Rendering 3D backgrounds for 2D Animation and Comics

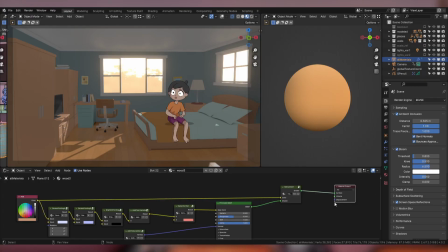First thing that we can adjust the shader is the color itself, because usually you don't always have black and white for your lighting. Some of the original local color of the object still seeps through. So this is the technique called Half Lambert.
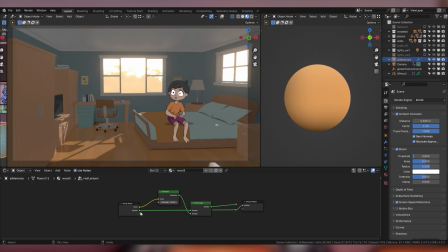Basically what happens is you have the original color of your object and you put it to an add shader and you add the original shader back to it. So this is it without and this is it with. The effect is a bit subtle, but it helps a lot with darker scenes.
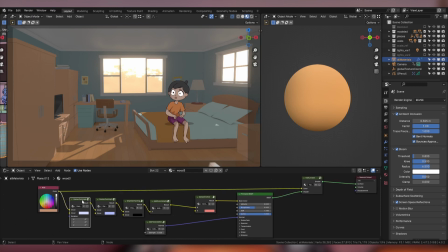The next thing we can adjust is to make the faces pointing away from the camera darker. So if you notice here, it still looks a bit flat.
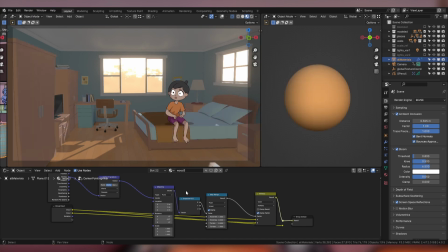But if we enable it, you'll notice that the faces pointing away turn darker. This is especially helpful for more cubic shapes because you can already see the difference here between the face that's pointing towards the camera and pointing away from it.
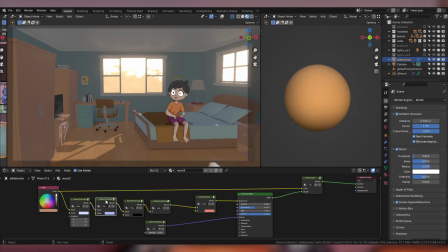Since we already changed the brightness of the faces pointing away, we can also change the brightness of the faces pointing directly down.
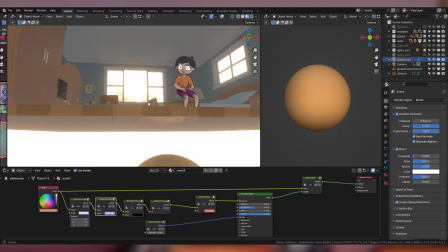So if you notice here on this table,
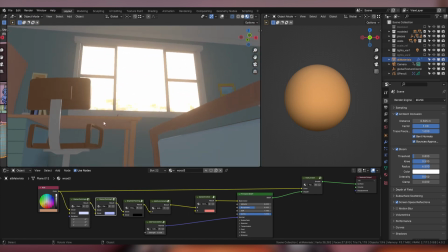there will be some angles where the surface underneath and the surface on the sides kind of blend to each other.
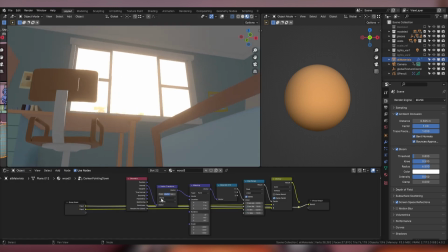This is what the effect looks like on. So if you notice, you can easily see which part is pointing down here compared to a while ago where it was off.
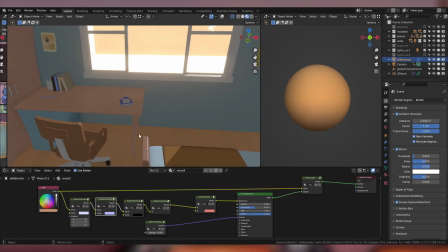And conversely, you can also do the same with the faces pointing up.
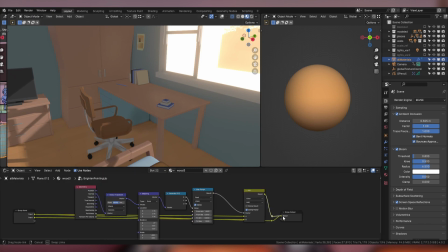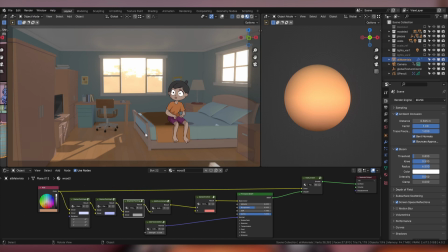Now with just these, we already further improved what we had from just the lighting alone. Sometimes what helps to cover up the boring parts is to add some color variation to the flat surfaces.
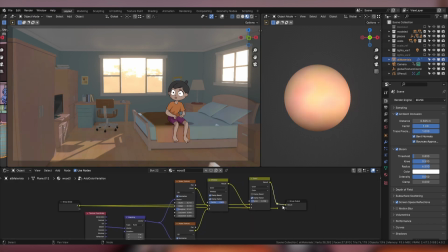And that can be achieved with this node setup. So this is it with, this is it without.
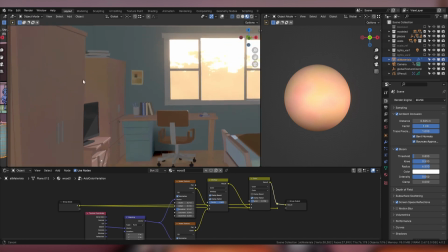It's a bit subtle, but if you zoom in, you'll see that it's not going to be solid colors anymore.
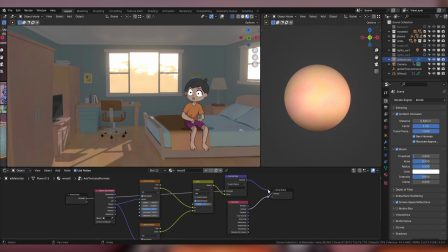You can also do the same with the normals. So this is it without, and this is with. So you'll see that there's this grungy texture at the edges of, or the darker sides of the render.
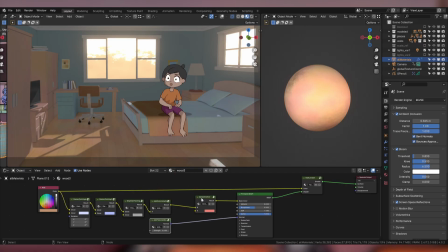The last thing that you can add is making the faces that are further away from the camera darker.
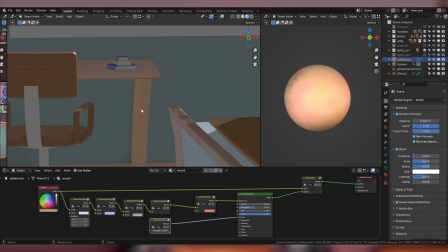Because if you look at this, for example, sometimes it's kind of blending with each other.
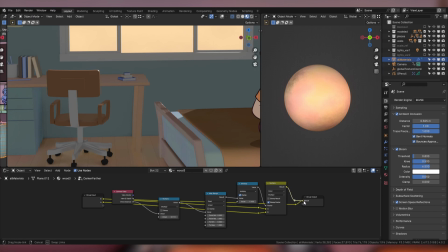But if we add some variation to the depth,
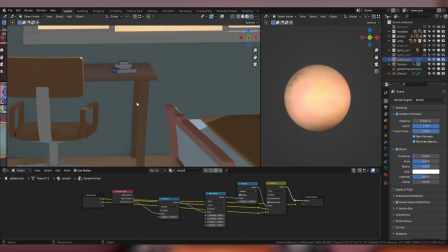we'll see that it's much clearer which one's behind and which one's in front.
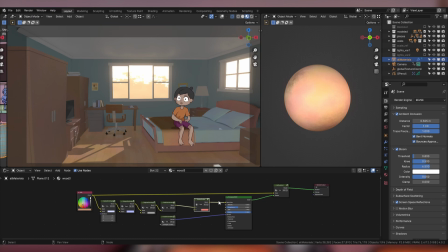And basically, that's how I set up the shaders usually. I just broke it up for the purposes of this demo, but usually I would combine this all into one Uber shader. Another thing you can do is also push the lighting a bit more. So this is with just one simple sunlight,
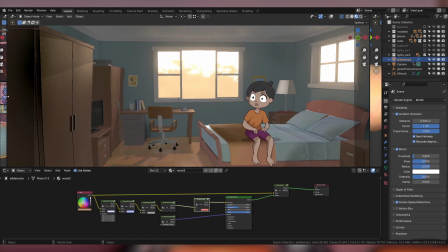but if using a different combination of lights, you can achieve a better effect.
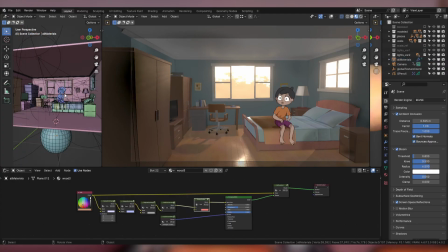One of the main things to consider when making backgrounds for animation is usually shadows are sharp. So what you have to do is in the light settings,
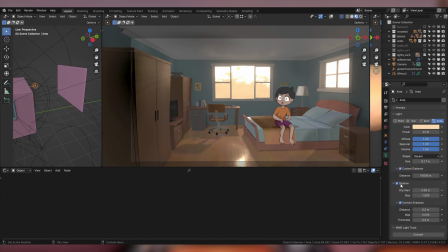you can just adjust the radius or the size of the lights.
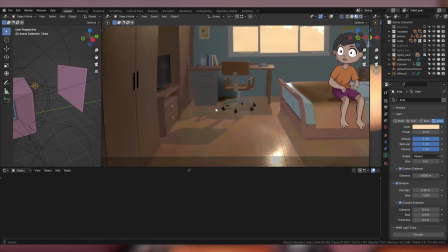So if you set it to 0, it's always going to be sharp. But if you set it to a higher value, it's going to blur.
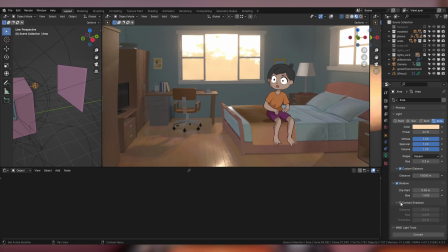Another thing too is sometimes you might want to turn on the contact shadows for your lights. This helps a lot to prevent from making the objects look like they're floating from the floor.